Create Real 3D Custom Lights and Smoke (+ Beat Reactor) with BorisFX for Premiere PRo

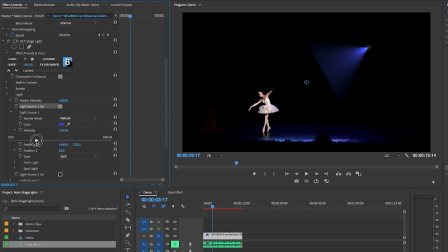4:16 So to the right, it's more intense, and to the left, it's less intense. So I'm just going to increase that just a tad. I don't want it to be too bright because we're gonna manipulate it more. So that looks good to me. And now with position XY,
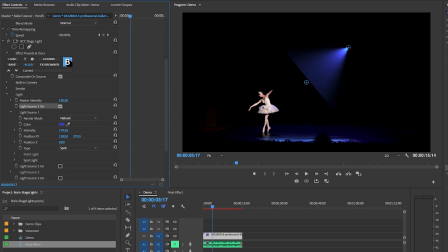4:30 I can move this along the X axis here to be closer to the ballerina or farther away from the ballerina along the X axis. The same with the Y axis, which is vertical up and down. So I'm gonna leave mine here.
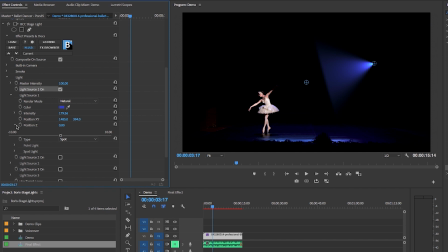4:44 We may want to play around with this later on. And then it's on to the Z axis, which controls the light in 3D space. So kind of play around with this, depending on what you're going for. And I think that this looks good right here. So it's really awesome that you can control the light in 3D space. All right, so then there's the type of light.
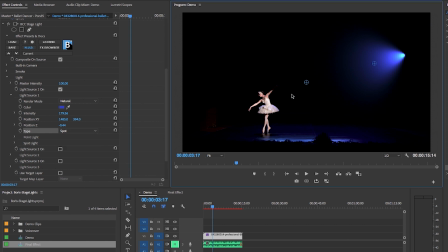5:03 Do you want it to be a spotlight, which In our case, we want it to be a spotlight because we want to illuminate the ballerina on stage with the blue light. You can also choose a point light, which is a different style. So let's choose spot. And then there's further parameters. So here we can change the direction of the light.
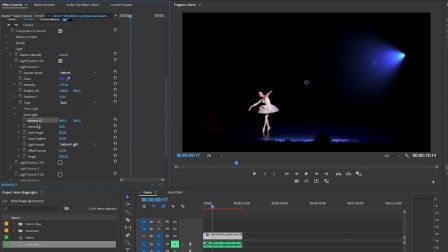5:21 That's what interest is moving the light to the interest point. In our case, the ballerina. So how can we move this light to change direction? See how I'm moving it along the x-axis here? And then here I'm moving it up and down.
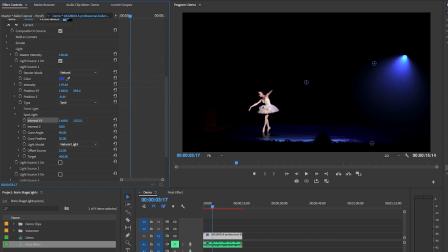5:39 So I want to move mine more down, but I also want to move it back towards the ballerina. So you can see that this is also here, so I can move this in the program panel if it's easier. So I can move it up, down, vertically, or to the X and Y axis, left and right.
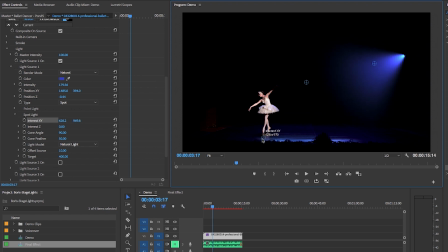5:58 So it depends on which method is easier for you. Sometimes people prefer using the point to move it, and other people prefer the coordinates. Same with interest Z here. You can, of course, use the slider here to control the light direction in 3D space.
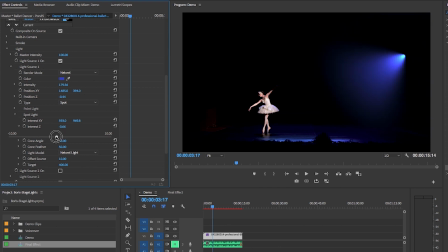6:15 So if you need it pointed directly at the audience, you can do that, but I'm having it more pointed down towards the ballerina, like so. All right, and then there's the cone angle. So this controls how wide you want the light.
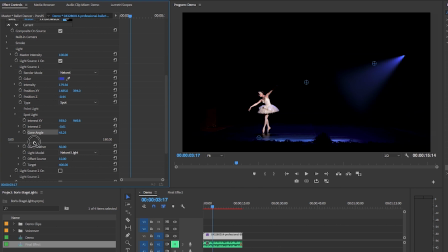6:31 So if you increase it to the right, it's wider. If you increase it down, it gets thinner. So I'm gonna make mine more of a wide light, like this. And then you can also add feathering if you like. The more feathering you add though, the more refined it gets.
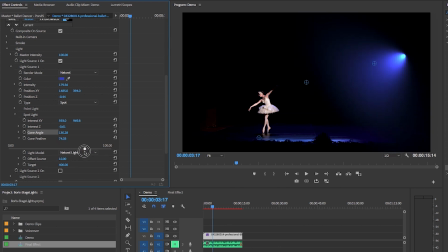6:45 So I'm just gonna add a little bit of feathering here. And then of course there's the light model.
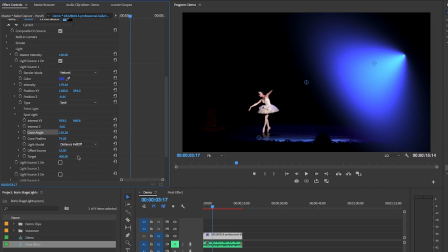6:52 I prefer natural light because if you see distant fall off, it just looks a little bit too intense. There's also constant, which looks more like it's a one fluid light.
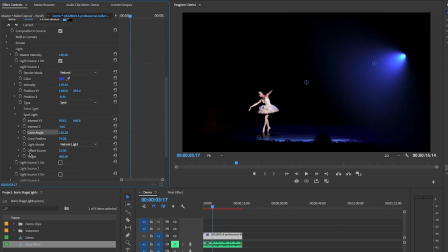7:05 And I think the spotlight natural light looks a lot better. And then I will skip offset source, but let's go to target here. And this will control the length of the light. So you can see that as I increase this,
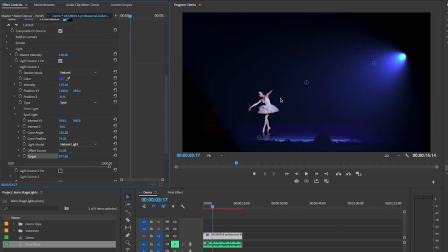7:19 it gets longer and it's more like it's fading towards ballerina. But if I decrease this, the light is quite short, which we don't want. So let's increase it down to the ballerina.
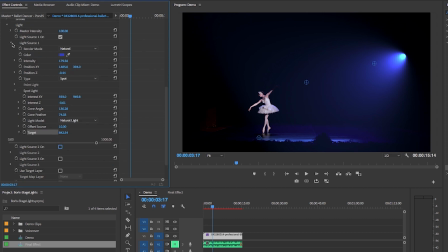7:33 So now that we have light source one done, I can just quickly make my second light using the same controls that I just showed you. So I'm just going to turn that on and make my second light, but this time I'm going to make it a red color. And since I'm using the same parameters that I just showed you, I'm just going to fast forward as I bring this light up and change the shape.
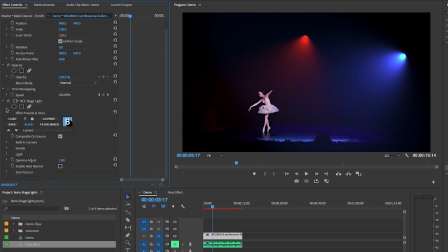7:51 So then the next step is smoke here. So smoke is pretty cool.
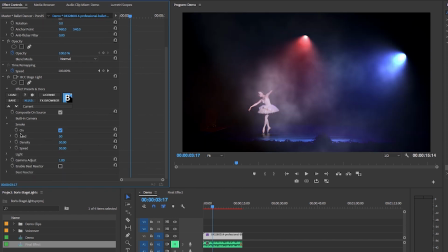7:56 You can turn it on, it creates more atmosphere. You can also change the random pattern. So the seed here, if you just click along here, you can see that it creates new patterns randomly. That's why it's called seed. It's like a random scene. So you can just click till you find a pattern that you like.
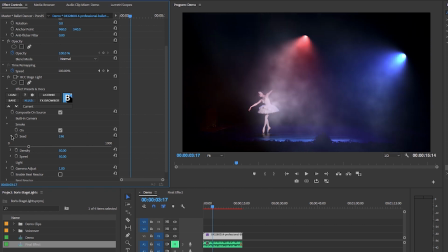8:12 I think this looks great, so I'll just keep it here. Then the density is how intense you want it.
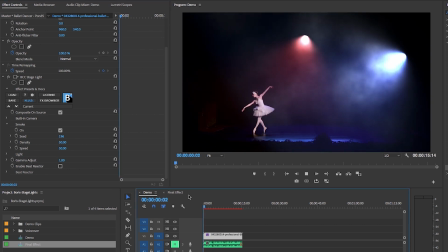8:17 So right now, if I play it back, it actually looks a bit intense and it doesn't look natural.